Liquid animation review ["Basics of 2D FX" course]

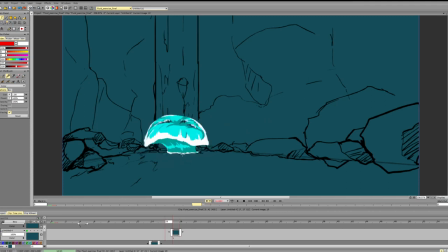17:02 So it's nice that we have some delay here, but for the other parts of the shape we don't get a delay, so everything kind of acts like a line. And you can notice the same thing here.
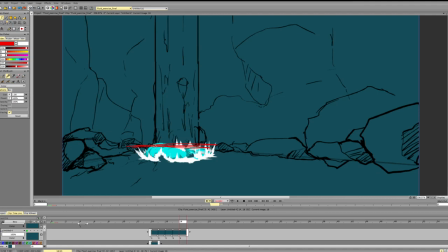17:17 So at each part, the spikes appear at the same time. They go up at the same time, all of them, the center ones, the side ones. Then they slow down at the same time, and they go down at the same time.
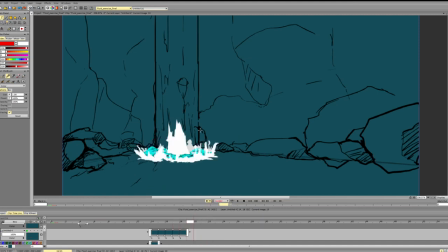17:34 So that's one thing that we can definitely improve, is pushing the timing so that there is difference in timing between parts. So we can delay one part of a splash,
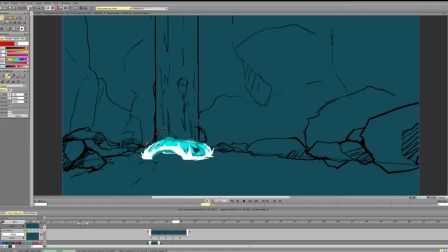17:49 and this will add a bit more variety to it. This will make the design a bit more interesting. So one side can go faster, the other side can go slower. And that makes it more believable. And the same thing here.
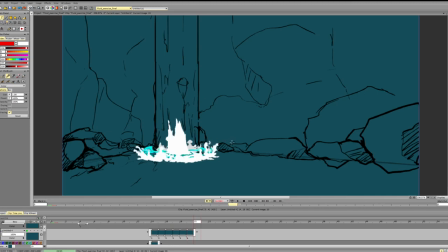18:06 So this stuff can definitely go down faster, but it doesn't, again, have to go down at the same time for all the particles. And this stuff has more momentum, so it will probably go down later, so we can add a delay here.
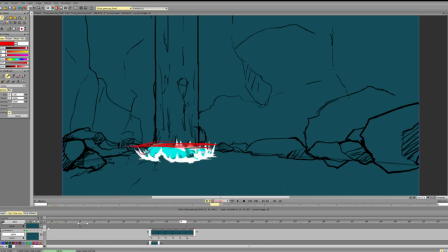18:25 And the same idea applies to the other parts.
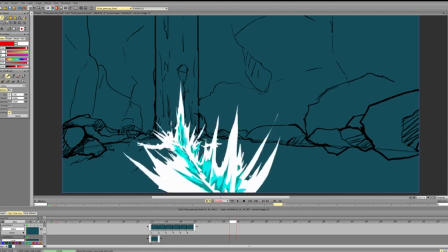18:28 So right here we create this kind of wave, spikes, something.
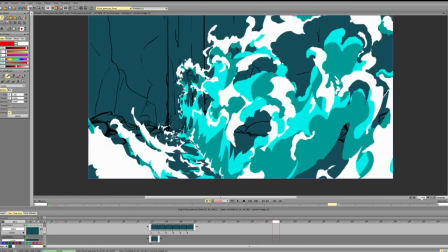18:36 And again,
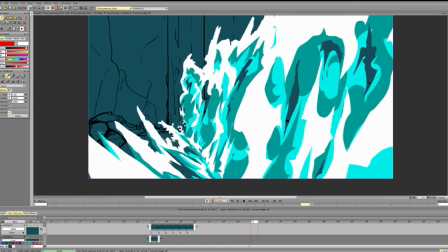18:39 the spikes appear here on the same level, roughly at the same time.
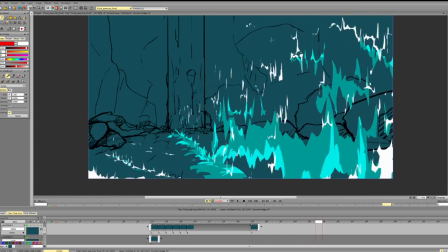18:47 And they slow down and break into particles almost exactly at the same time. And this entire mass goes down as a whole with very little delay.
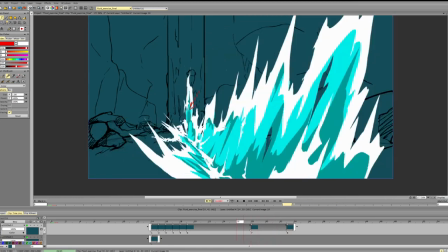18:58 So one thing that can definitely help it a bit is adding delay for the parts.
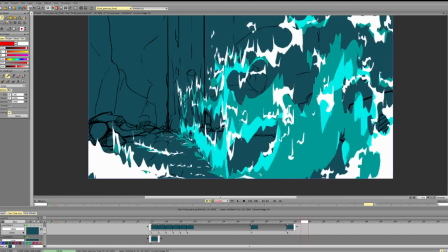19:06 So they appear slightly delayed, but we can definitely increase the delay between
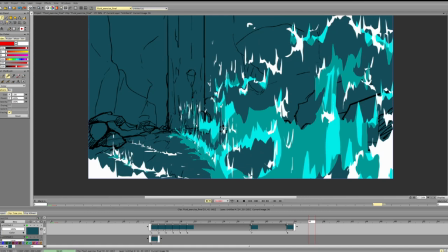19:13 the back and the front part, because right now they go down almost exactly at the same time. There is around one or two frames of delay, and this essentially doesn't mean much.
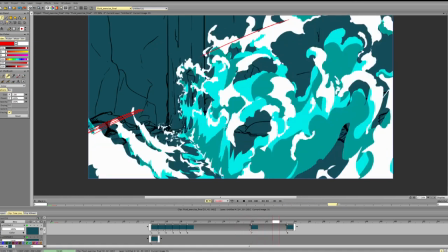19:30 The second thing is more about variety and keeping the design cohesive.
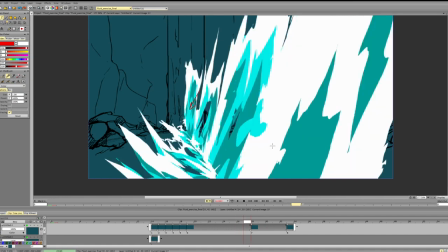19:36 So I would keep it without holes for this kind of design, while we're not breaking it up.
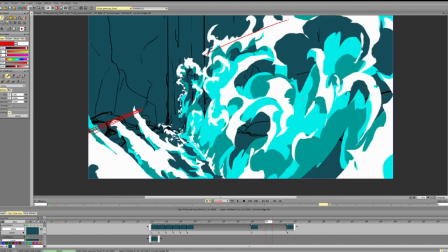19:44 So we start breaking it up around here, so the front part, so then we can introduce holes.
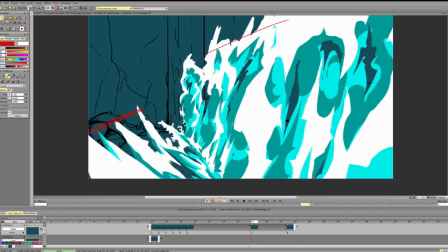19:50 But before that, I would be very careful with introducing holes, because The design is pretty complex as it is, and adding holes makes it even harder to plan. The second thing is
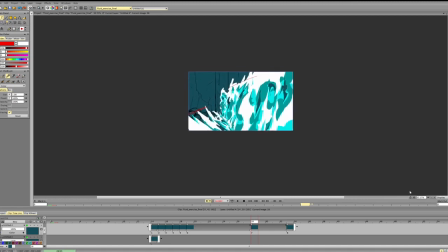20:08 looking at it from a distance and trying to understand how we can connect it, because right now it's okay, but it's not very good because it's not cohesive. So everything is very broken up. We don't have a general sense of directions.
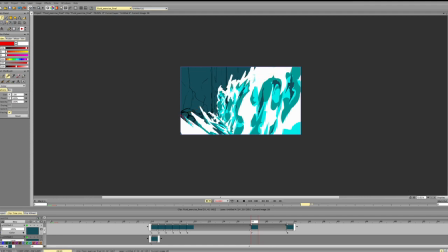20:27 Everything is on the same level in terms of detail here. We have the spikes, and the spikes line up at the same level.
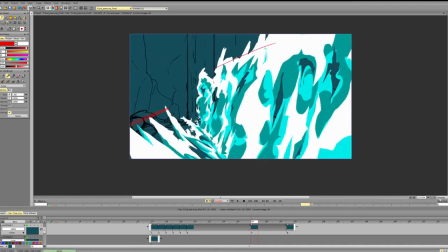20:36 The spikes are pretty repetitive. So it would be nice to
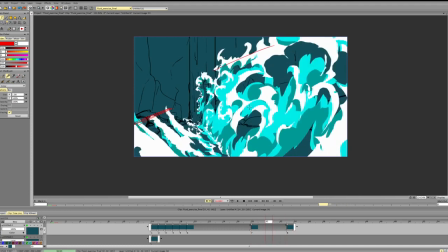20:43 take this and push this way more in terms of readability, volume.
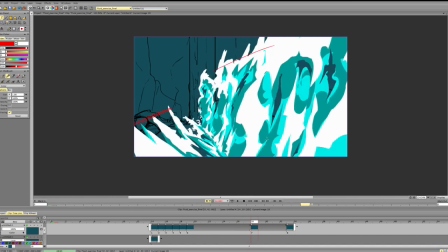20:51 So what can we do to make it read better? We need to define bigger areas of colors and smaller areas of colors.